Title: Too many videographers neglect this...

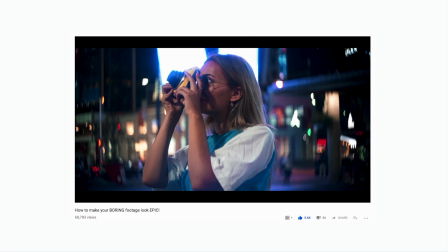[0:00]
A couple weeks ago I uploaded a video called How to Make Your Boring Footage Look Epic. A lot of you really enjoyed this type of content, but today I received an interesting comment. It said, these are good tips, but as a filmmaker I want to get it right in camera first. Now this is something I 100% agree with and it got me thinking.
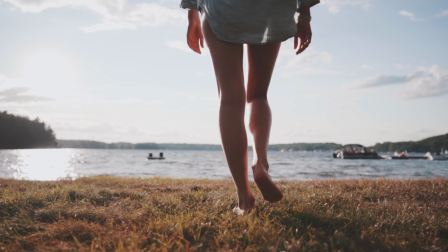[0:16]
A nicely captured video with thought-provoking and aesthetically pleasing shots will always
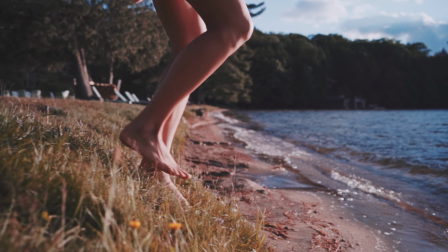[0:22]
exceed a haphazardly shot video packed with a bunch of preset effects and transitions. Now that all being said, today I want to give you one extremely simple tip that will help you get more creative when you're actually going out to shoot your footage.
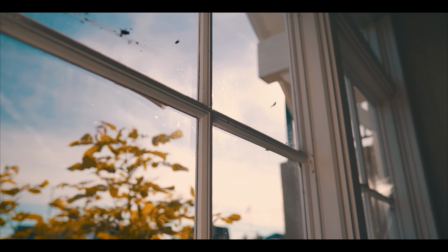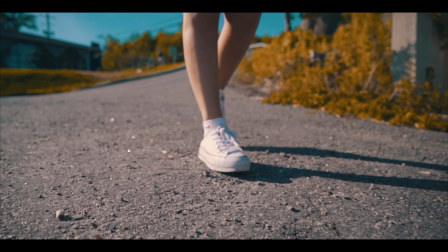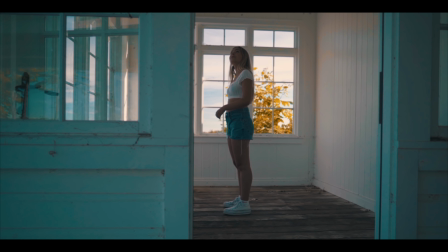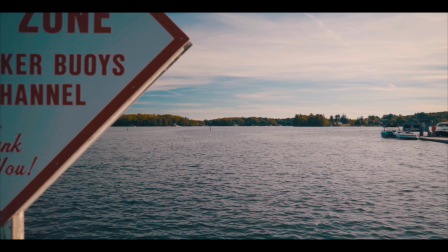Now obviously that wasn't the best or most exciting sequence that I've ever made, but I shot it in about 10 minutes and it looks pretty clean.
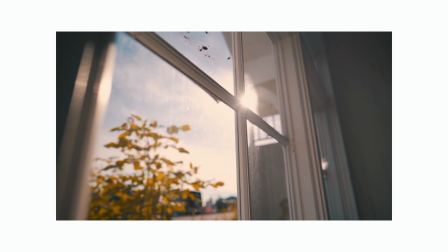[1:21]
Notice how there weren't many effects or transitions applied throughout the entire video like in my last one.
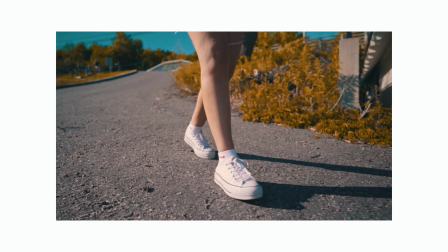[1:26]
So what is it about this extremely basic and simple video that makes it captivating? And the answer is foreground. From a story perspective, bringing foreground into your shots can add both context and emotion to a scene.
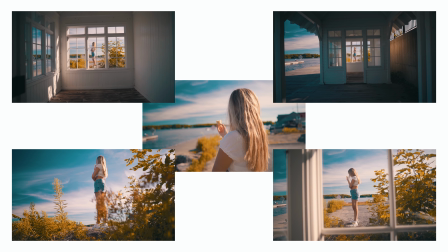[1:41]
For example, here is the same shot from five different angles, yet each one paints a different picture.
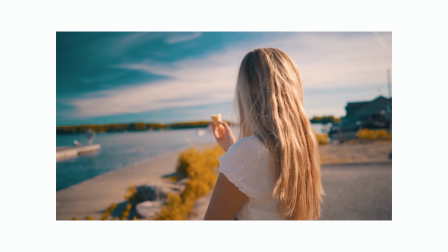[1:46]
In this shot the subject is the foreground and there isn't a whole lot going on, but if we switch up the angle and add some nature into the foreground,
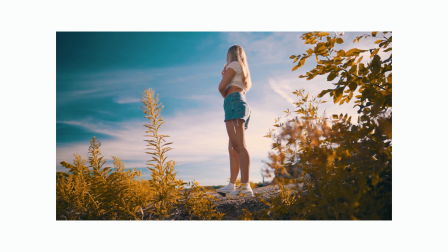[1:53]
this starts to give the viewer a bit more context as to the environment in which the video is taking place.
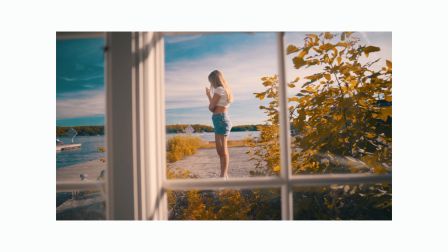[1:58]
In this shot here, not only are we given a totally new perspective of the same scene but the emotion attached to the shot is also different.
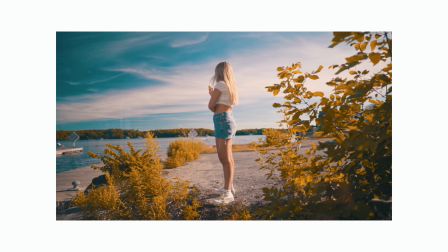[2:05]
From behind the window you the viewer might actually feel differently about the subject or what is happening in the scene compared to the shot where we were essentially standing beside our subject.
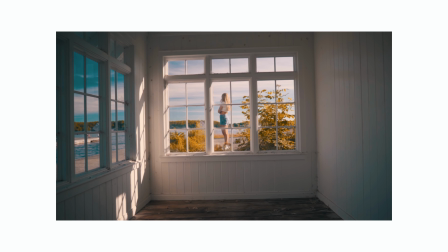[2:14]
If we back up just a bit you will notice that we can now see more of that space and of course if we continue backing up we can introduce even more context to the shot. Now from the visual side of things using foreground can drastically enhance your camera movement and this is a technique I use all the time in real estate videos.
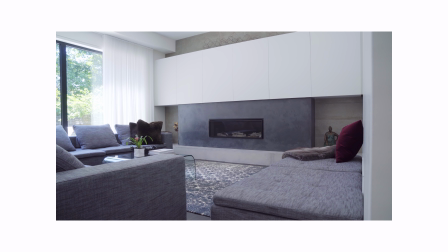[2:31]
Notice how when getting a slider shot I always have something in the foreground whether it be furniture or a wall and without foreground you would hardly notice that the camera is moving at all.
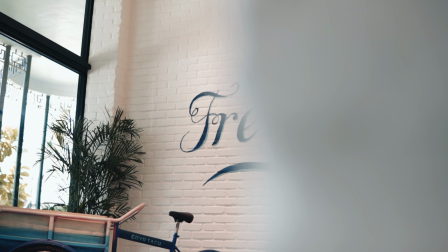[2:40]
You can also use foreground to reveal things in your scene making for a much more dynamic looking shot.
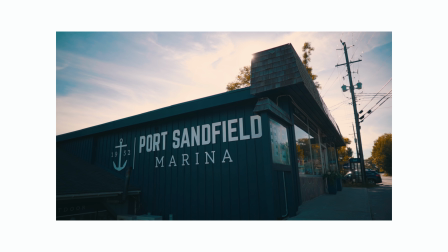[2:45]
That being said your foreground doesn't always have to necessarily be right in front of the camera's lens. In this shot here even though the building isn't technically in the foreground I'm still using it to reveal the sun behind it. Now using foreground is just one of many ways you can enhance your videos, but if there's anything I want you to take away from this tutorial, it's to just think ahead and plan out your shots a little bit more. Let's say you're downtown and you wanna capture the busy urban environment around you. Instead of just standing on the sidewalk with your camera like this and pointing it in whatever direction, look around and see what could you add to the foreground of your shot. Maybe there's a fire hydrant or a brick wall or a rusty bike lock that you could just throw in the foreground and add a lot more feeling and emotion to the context of the overall scene. But that is it for today's video. Thank you so much for watching. Follow me on Instagram at daniel.schiffer. And as always, I hope you have a beautiful evening.